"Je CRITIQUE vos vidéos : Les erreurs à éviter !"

Alors, peu importe la qualité de la caméra, honnêtement, tu vois. Mais...
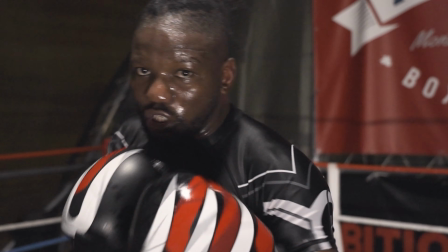1000s
parce qu'on voit aussi qu'il y a un peu du grain, les ISO, ils ont dû forcer sur les ISO ici, mais ça, c'est pas grave, ça, c'est le matériel, c'est autre chose, c'est pas très grave.
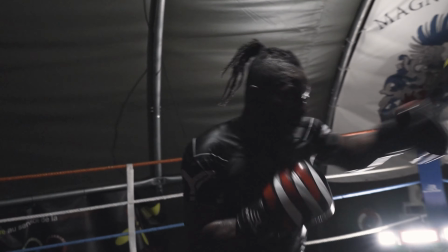1008s
Mais au niveau des cadrages, il y a un truc qui manque, c'est difficile à expliquer.
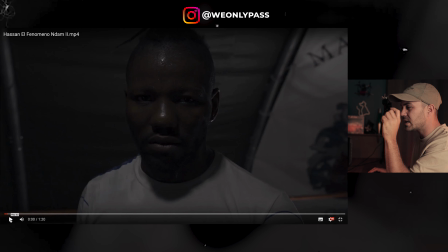1012s
Là, au début, je trouve ça intéressant de vite voir le visage, clac, clac, boum, titrage, ça, c'est cool, c'est une bonne idée.
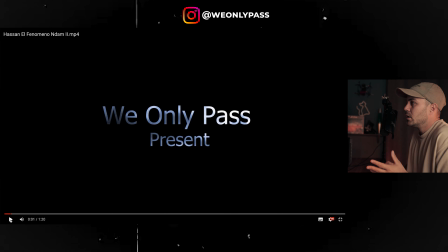1018s
Mais le titrage, honnêtement, il est moche. Très honnêtement, je suis obligé de le dire, c'est pas très joli, je trouve que c'est peut-être trop gros.
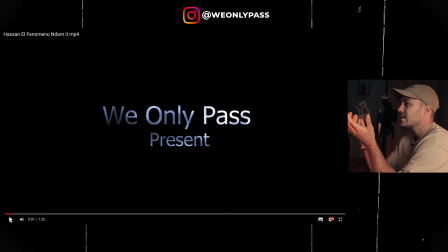1028s
Il y a ce fondu derrière qui peut être intéressant des fois. Moi, je le fais souvent aussi de mettre un élément derrière qui passe. Mais là, peut-être la police d'écriture, il y a un truc, ça fait un... Pourtant, j'aime bien le basique, mais là, j'ai l'impression que ça fait un poil trop basique.
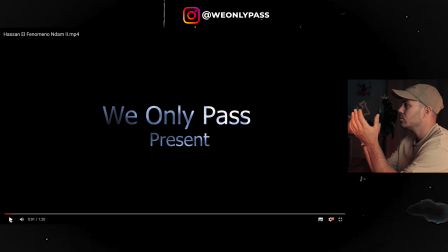1042s
Ou en fait, déjà, les deux écritures, c'est les mêmes. J'aurais peut-être mis We Only Pass un peu comme ça, mais un peu plus réduit. Et le present vraiment en tout petit, tout fin, juste en dessous, quelque chose de léché. Et le tout beaucoup plus petit, en fait.
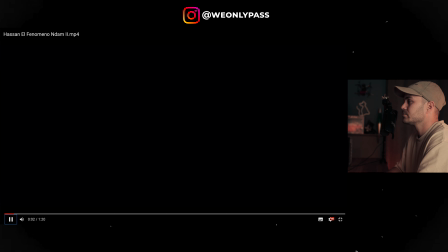1058s
Voilà. Déjà, peut-être ça aurait été plus sympa. Et là, je sais pas.
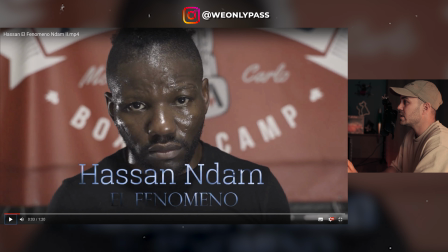1063s
Déjà, je trouve qu'il y a, je pense qu'il n'y a pas de colorimétrie. Ou alors, c'est vraiment très léger. Et je trouve que c'est vachement fade, en fait, dans l'image, dans la couleur.
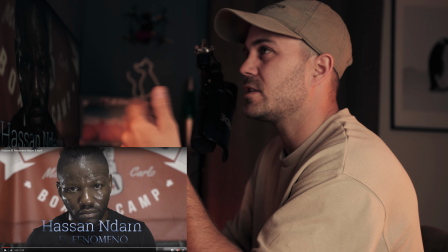1072s
Il y a pourtant, des fois, des choses cinématographiques qui sont fades. Mais là, j'ai l'impression qu'il n'y a pas grand-chose.
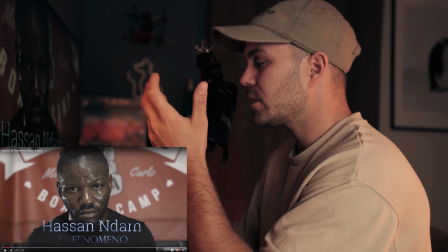1078s
Et là, le titrage aussi, il est posé comme ça. Et... C'est pas très joli, je pense que le titrage, c'est sympa de le mettre par exemple sur un plan de coupe,
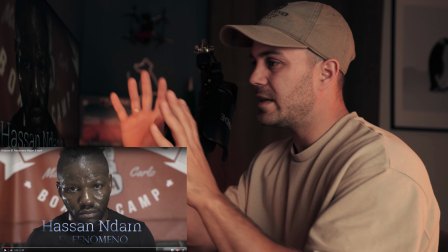1086s
ça peut être un plan d'un gant, le plan d'un élément qu'il peut y avoir dans la salle avec le titrage dessus,
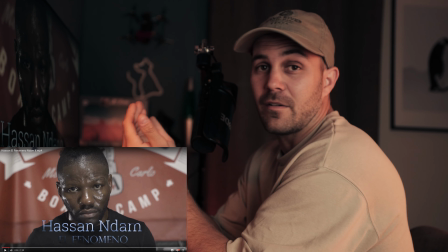1091s
et pas forcément sur le personnage. On voit que là, en fait, le titrage, elle peut pas le mettre au milieu, parce qu'elle va pas le mettre sur ses yeux, mais elle veut quand même le mettre sur le personnage.
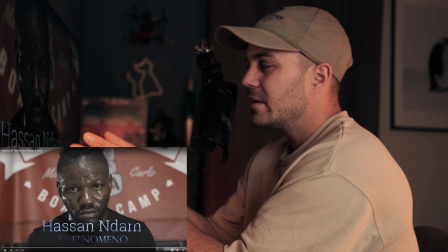1100s
Donc on va le mettre en bas, et c'est pas très esthétique.
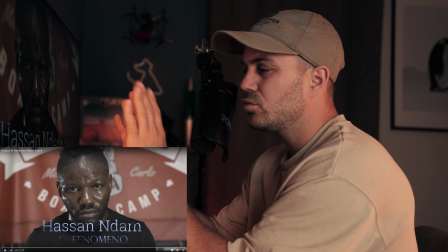1103s
Donc autant faire un plan de coupe, ou même un plan noir, tout simple, ou même un plan blanc, avec le titrage au centre.
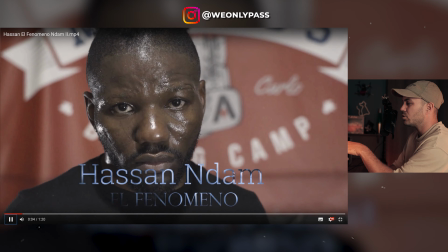1111s
Je trouve ça beaucoup mieux. Et l'écriture, les deux écritures là ensemble, ça va pas.
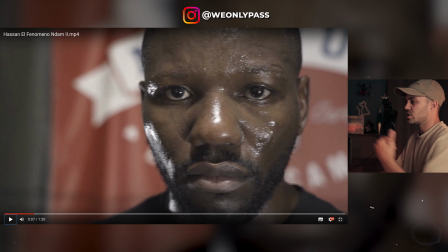1118s
L'idée d'avoir le personnage qui se rapproche comme ça, ça peut être très sympa. Mais j'aurais peut-être essayé d'avoir le personnage encore plus décroché de l'arrière-plan pour avoir encore plus de profondeur de champ.
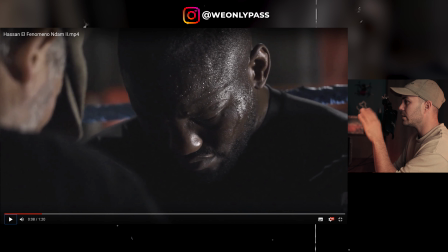1129s
Ça, c'est sympa. Ok, il se prépare. Là, il y a une belle profondeur de champ, ça fonctionne bien.
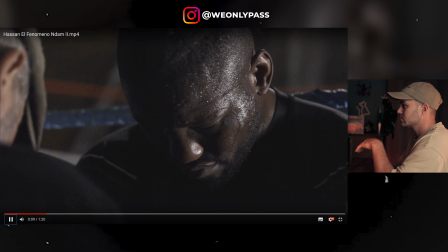1134s
Il y a une petite lumière qui vient taper sur le côté. J'aime bien ce plan. Ok, là, filmé à la hauteur, on prépare le boxeur.
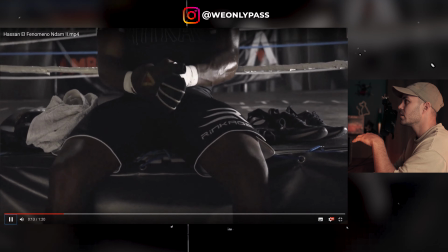1142s
Ça passe bien. Ça, ce plan, on part d'en bas, on va vers le haut.
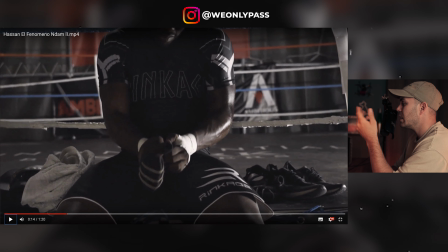1149s
Il peut fonctionner des fois. Là, je sais pas. Sur ça, je sais pas. J'aurais plus vu un plan serré des mains. Deux plans. Un plan serré sur les mains. Boum, un plan serré sur le visage qui regarde ses mains. Et ça aurait été top. Ce plan-là, sympa.
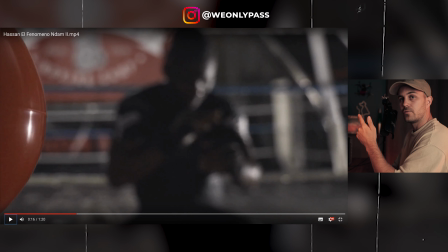1168s
Soit délibérément on veut que le personnage soit flou et donc le premier plan, l'élément en premier plan qui soit net, pas de souci. Ou l'inverse, mais pas les deux d'un coup, vous allez voir.
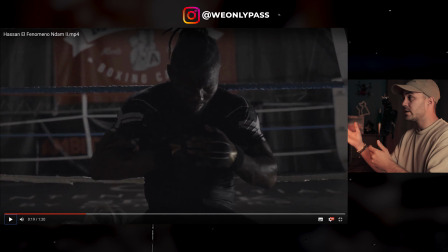1180s
D'un coup, bam, l'autofocus, il pompe, il comprend qu'il y a quelqu'un, il passe au focus. Pas bon du tout. Soit on fait l'un, soit on fait l'autre, mais on fait pas le passage de focus. Ou alors on le fait, mais très fluide.
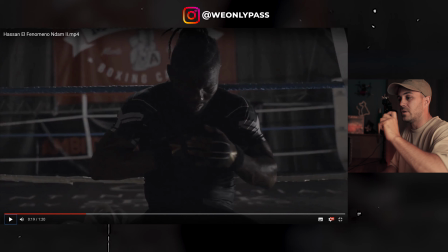1192s
très lentement. Là, c'est clac. On voit que c'est l'autofocus en fait de l'appareil qui le fait, alors qu'on pourrait le faire nous manuellement, et là ça pourrait être joli.
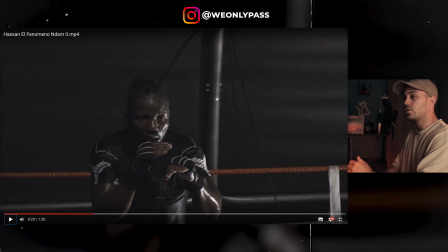1203s
Là c'est sympa, mais il y a ce poteau derrière qui me gêne. On se décale un peu, on a plus de profondeur de champ et on n'a pas ce poteau. J'ai l'impression que je regarde plus le poteau que le boxeur là.
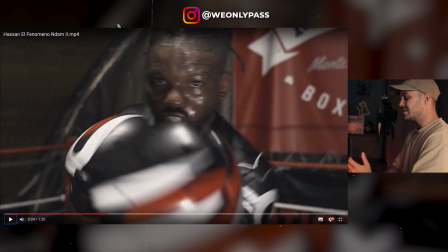1215s
Sympa, sympa encore une fois, mais manque de... Je sais pas, il y a un truc. C'est peut-être la couleur en fait qui me fait ça.
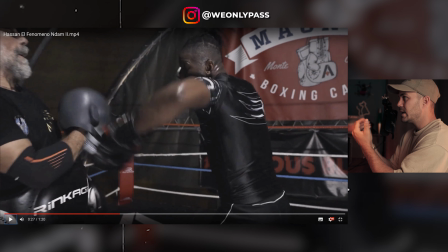1223s
Là, ce plan, on est trop proche. Là, on est trop proche déjà. On sent qu'on est trop dedans. Là, c'est intéressant, par exemple, de sortir complètement du ring et d'être au 70-200. Et là, tu peux faire des plans beaucoup plus esthétiques, filmer à travers les cordes aussi. Beaucoup mieux que là, on est trop proche sur ça. Ou alors, il faut vraiment les maîtriser, ces plans.
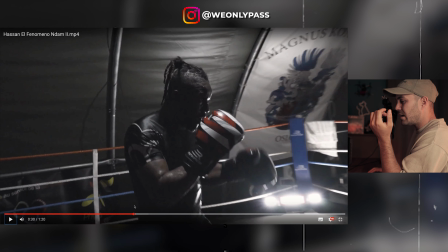1244s
Pareil, là, sur le plan d'avant, on sent qu'on est avec. C'est un peu gênant, là.
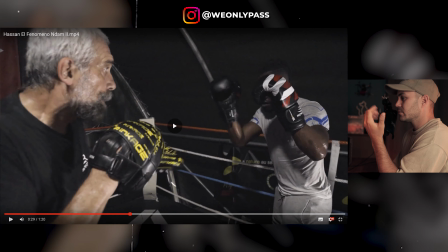1249s
J'ai l'impression qu'on est vraiment avec. Esthétiquement, ça me gêne esthétiquement en fait.
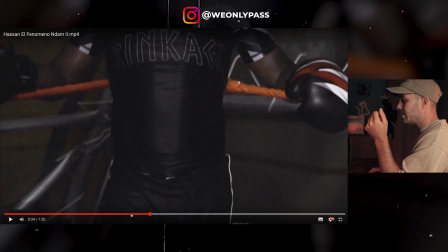1258s
Il y a des bonnes idées. Là, par exemple, on voit que la profondeur de champ, c'est...
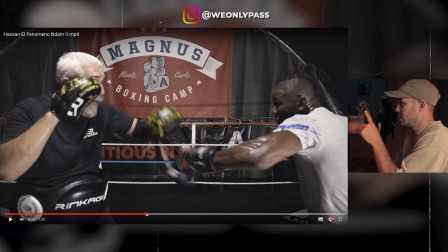1264s
Il n'y en a pas parce qu'en fait, c'est le focus, il est fait sur la fiche derrière et pas sur les personnages.
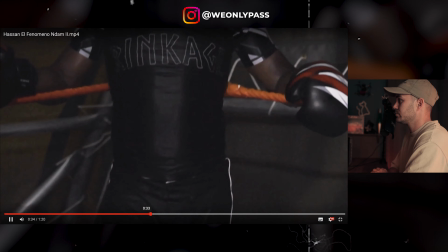1270s
Donc là, problème de focus. Ça peut être sympa.
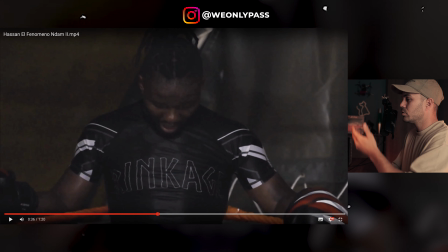1275s
Un bas vers le haut sur ce genre de plan, ça peut fonctionner.
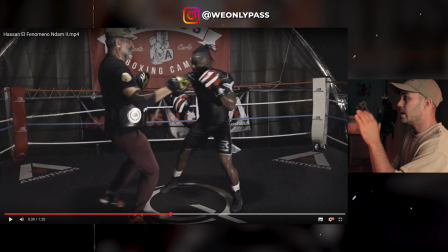1281s
Là, ça reprend pareil. Là, on voit que là, pour moi, ça, c'est un plan. J'ai oublié de dire, c'est moche. Ça, comme plan, c'est moche puisqu'il y a tout qui est net. Il n'y a pas de profondeur de champ ici. La netteté, elle est presque faite même sur la fiche derrière.
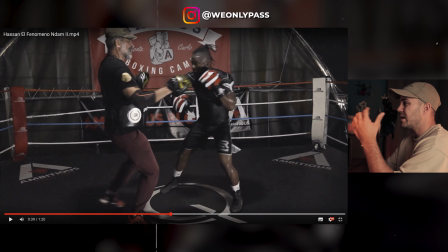1296s
C'est pas beau. Soit délibérément, on fait un plan, un grand angle et on l'assume vraiment, mais pas un semi-grand angle là où on sait pas trop.
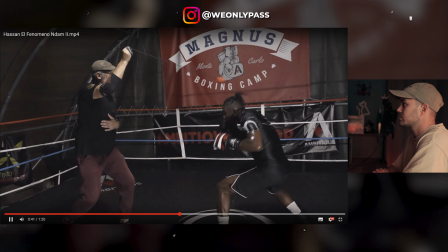1305s
Esthétiquement, ça, c'est pas beau. C'est pas beau. C'est trop net. Ça, voilà, d'un coup, en fait, on a deux plans qui sont identiques l'un après l'autre.
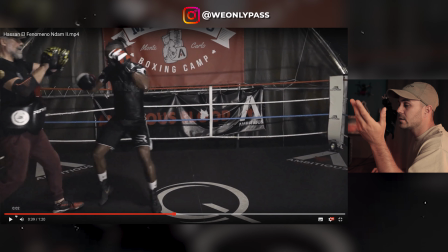1313s
Et c'est ça, en fait. Là, il faut varier les plans. On a ce cadrage-là. Ok. Mais le plan d'après ne peut pas être le même avec un autre exercice.
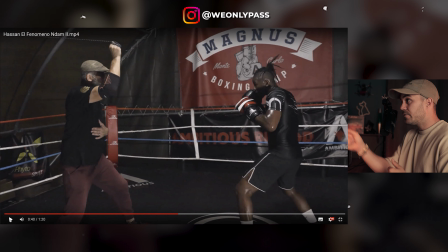1321s
Là, à ce moment-là, on est avec un plan serré. Face au gars qui fait tourner le truc, par exemple, on voit son visage à lui. Après, bam, on se met sur le boxeur en face. On a le visage du boxeur. Et après, pourquoi pas, on revient avec un plan large. Mais il faut varier. On peut pas avoir deux plans larges l'un après l'autre qui, en plus, sont différents, quoi.
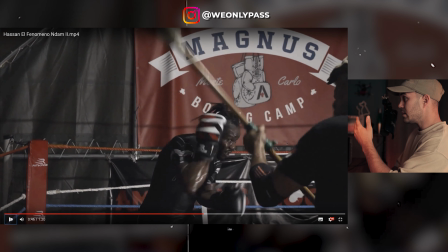1343s
Trop long, le plan trop long. Voilà, par exemple, ça, ces deux plans-là, on aurait pu les mettre juste avant pour casser le fait d'avoir
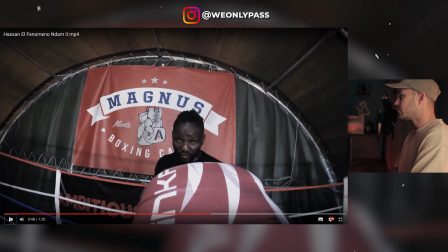1351s
deux plans larges d'affilée. Ça, c'est une bonne idée, par exemple. Alors, je pense qu'il y a une GoPro qui est mise dessus. C'est sympa, c'est une bonne idée, mais esthétiquement, ça le fait pas, quoi. On sort vraiment du côté cinématographique.
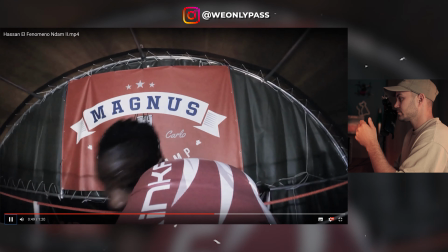1364s
Ici, en tout cas, ça marche pas. Mais le plan est intéressant.
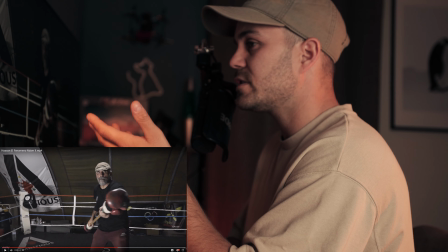1368s
Honnêtement, le plan est intéressant. Là, en plus, on a un plan subjectif. L'idée aussi est top. Ici, parce que d'un coup, on voit ce que le boxeur est en train de voir.
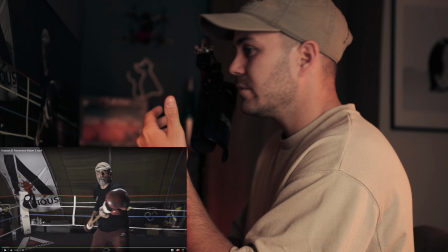1375s
Donc, c'est sympa. Mais, vous voyez, il n'y a pas de profondeur de champ.
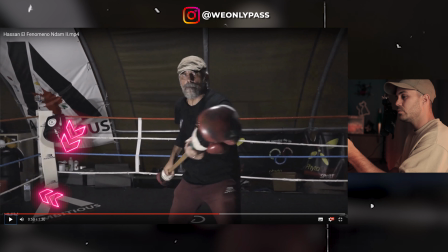1379s
Tout est net. Il y a plein d'éléments. Une bouteille d'eau en bas à gauche, là, sur le ring.
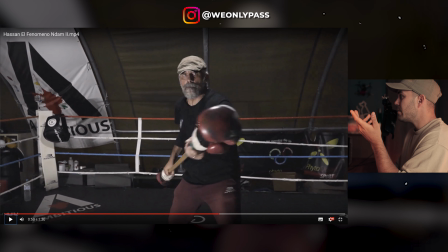1384s
Les cartons derrière. Moi, j'aurais plutôt vu même un plan 50 mm, là, serré sur le regard du gars. Où on voit le truc qui arrive devant, comme si le boxeur, il essayait de l'éviter. Mais 50 mm sur son regard. Vous voyez ?
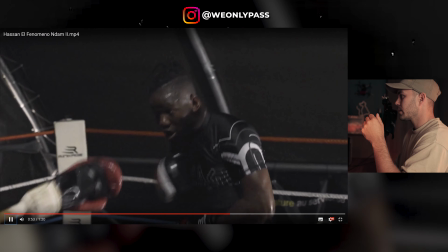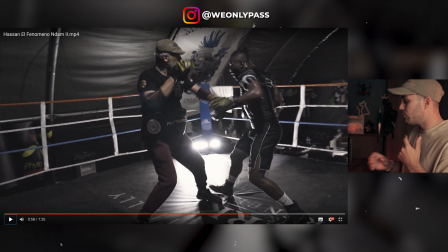1403s
Ralenti, pourquoi pas, ça c'est sympa. Voilà les enchaînements là juste avant, on voit que c'est ça que je dis, c'est ce genre de plan serré là,
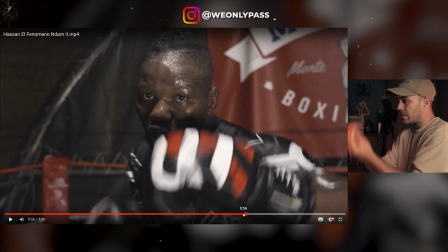1410s
c'est ça, ce genre de plan là qu'il aurait fallu faire juste avant avec le gars quand il bouge le bâton là,
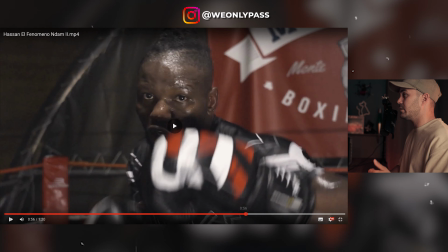1415s
c'est ce genre de plan là c'est beau, c'est rythmé, ça tue là, c'est bien, il y a de la profondeur de champ là,
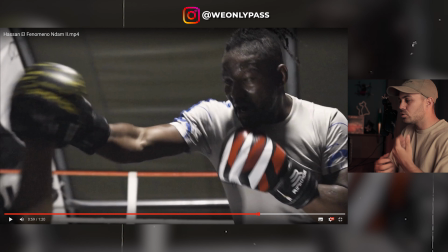1421s
pourquoi pas ce plan large, il est rapide, on n'a pas trop le temps de voir que tout est net, ça fonctionne bien là.
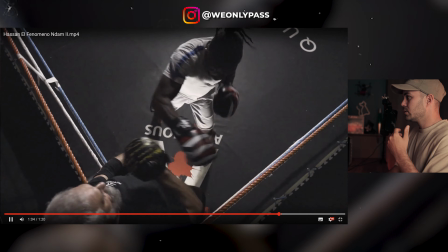1428s
La fin est beaucoup plus rythmée. Ce plan d'au-dessus, pourquoi pas, mais trop long.
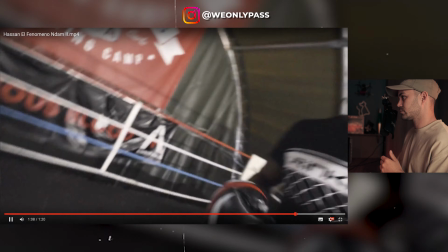1435s
Pareil, pas de profondeur de champ sur le plan d'avant. Et la fin ici, intéressante.
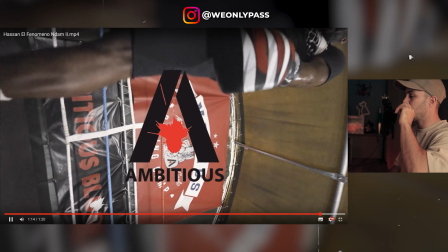1441s
Pas mal du tout. En plus, les effets, clac, clac, comme si on regardait les yeux, c'est bien.
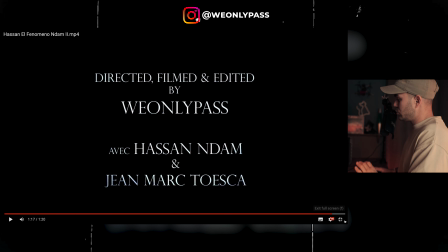1446s
Alors là, le logo, par contre, le logo, désolé, mais là, comme il a été mis, je sais pas ce qui s'est passé.
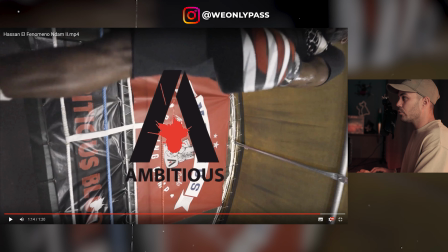1453s
Mais en fait, il est noir, le logo, et comme on met un fond noir, il passe au gris.
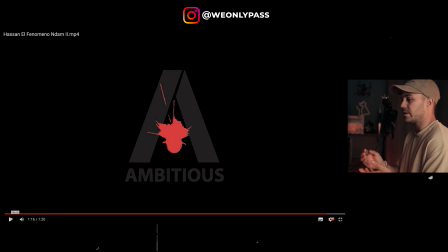1462s
Esthétiquement, c'est pas beau du tout. Je pense déjà le logo est un peu trop gros, je le mettrais plus petit. Mais là, c'est pas bon. Honnêtement, soit mettre un fond blanc et ça fonctionnerait mieux. Mais c'est vrai qu'on voit que le gars il ferme les yeux et donc on va au noir logiquement. Alors, qu'est-ce que tu fais? Ton logo, tu le convertis en blanc. Tout ce qui est noir dedans, tu le mets en blanc. Et donc, il aurait fonctionné parfaitement sur un fond noir.